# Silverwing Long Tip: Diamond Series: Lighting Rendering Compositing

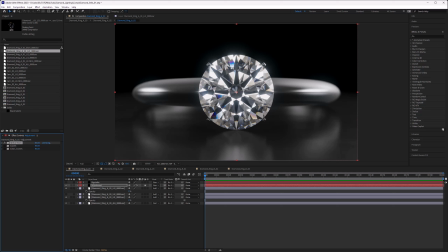49:10 Maybe you can go with the After Effects glow, but it's very limited in my opinion. So next I just added some curves to it, so just darkening the darker tones here to give the scene more contrast.
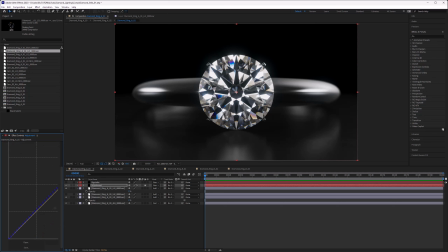49:25 And last but not least, it's a bit big here right now, so let's make this a little bit smaller again.
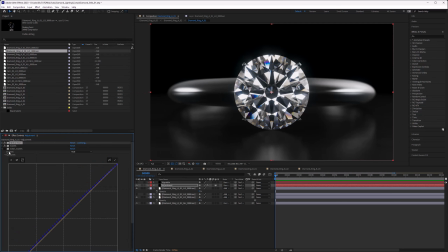49:33 Here we go. So I boosted the blue tones to make the image a little bit more on the colder side, because I sometimes like that.
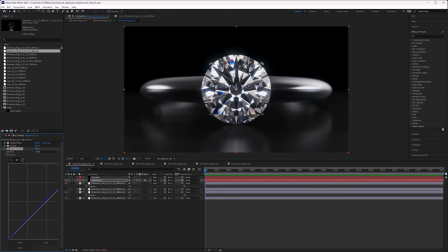49:44 And this gives us our ring image.
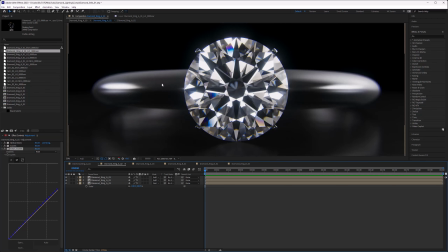49:47 Now I did even more to that, as I did some chromatic aberration and then some final adjustments. We need to go to none to see what it's looking like to make that even more prettier.
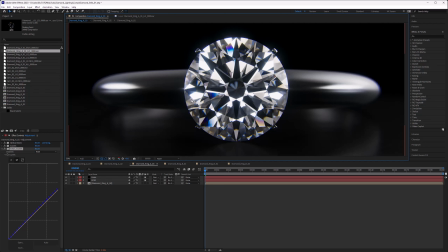50:02 But we are not in the comp workflow tutorial that will follow, by the way, where I go over my comp workflow in Aces in AfterEffects, so keep your eyes out for that. But right now we are just dealing with how to add sparkles to the diamond.
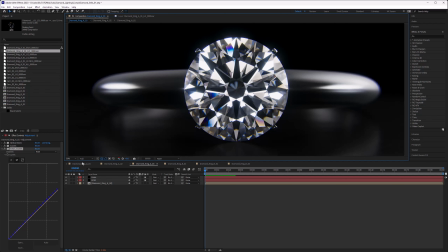50:22 Hopefully you forgive me for rushing over this, but this tutorial has been already really long, and I know that attention spans of people are getting shorter and shorter. Now we have like to play 2 videos at the same time on your stories to keep people engaged, so I really thank you for watching this that long.
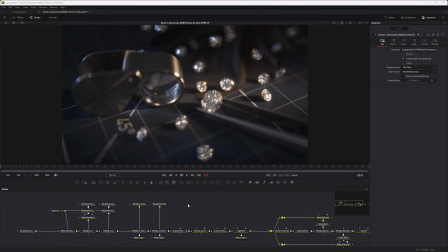50:47 Welcome to Fusion Land. I will be skipping over a lot of things here, so again, if you want to learn that, you can watch the tutorial linked down in the description. So here I have my scene inside of Fusion,
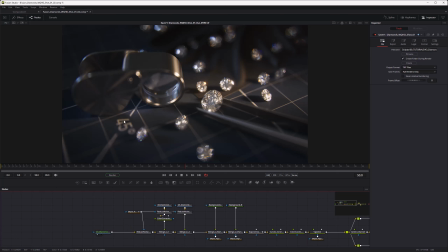51:01 and we are doing the same thing more or less as in After Effects by going through the different paths and adding them together.
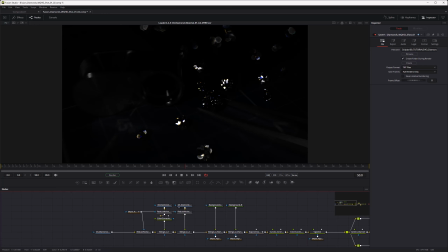51:10 Now you can see with the sparkly paths here, when we look at the highlights here,
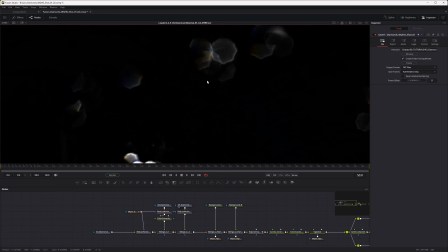51:16 those have still quite a bit of noise, and this is where the Neat Video denoiser comes in. So if I go here, you can see I underneath that have the Neat Video noise reduction,
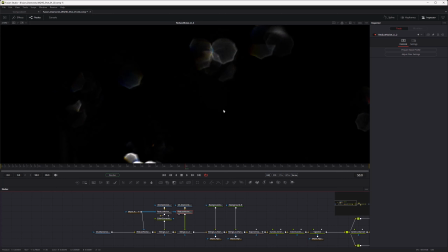51:29 and if I apply that, you can see it's doing a splendid job in keeping the details while doing the noise reduction.
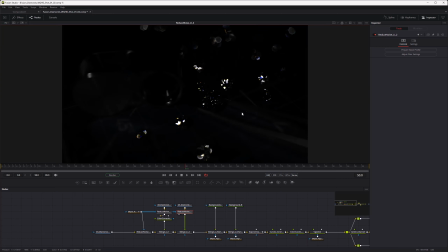51:37 Now, when I go back to my scale to fit, what you can also see is that I used a mask here.
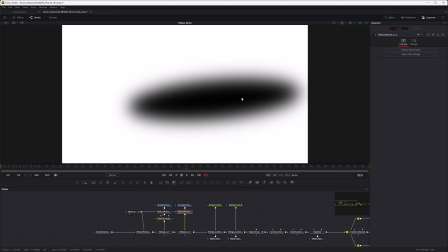51:46 And this mask is there to prevent the denoising happening at the sharp areas, because those sharp areas usually don't have that much noise,
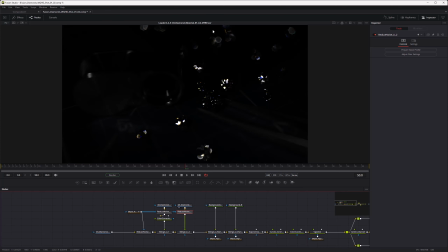51:57 and the noise is most prevalent in the most blurred areas here with the highlights. So I wanted to maintain the sharpness,
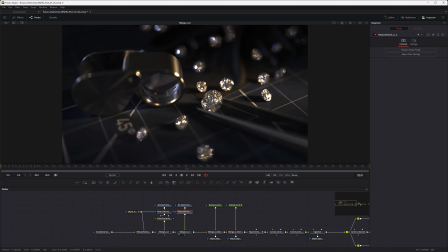52:08 even though the Neat Video plugin is doing a very good job in retaining the sharpness and detail. I don't want it to take any chances, so I mask the sharp portions out with a mask here.
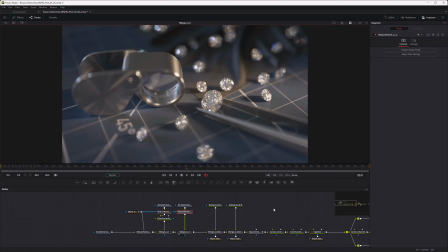52:22 So again, this is our render as it comes in, and we are doing all sorts of goodness treating,
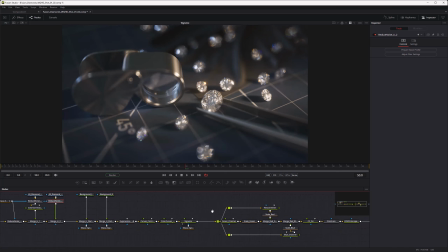52:29 as putting in a vignette and also going with a chromatic aberration here. Obviously, every render needs a bit of chromatic aberration, so you don't have to overdo it, because then it's looking too strong.
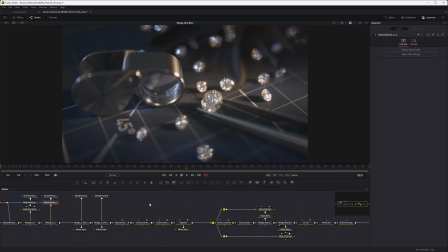52:44 But if you do it a little bit, it really benefits the realism of the look. So again, also what I skipped before was that I boosted the bright yellow light here a little bit. So if I toggle this on and off, you can see that it was a bit too weak for me.
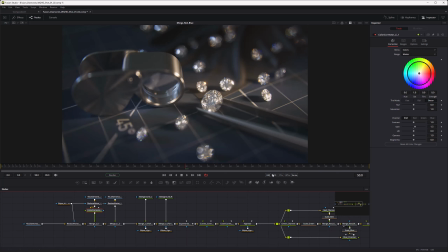53:04 So I lifted the gain just a little bit on that.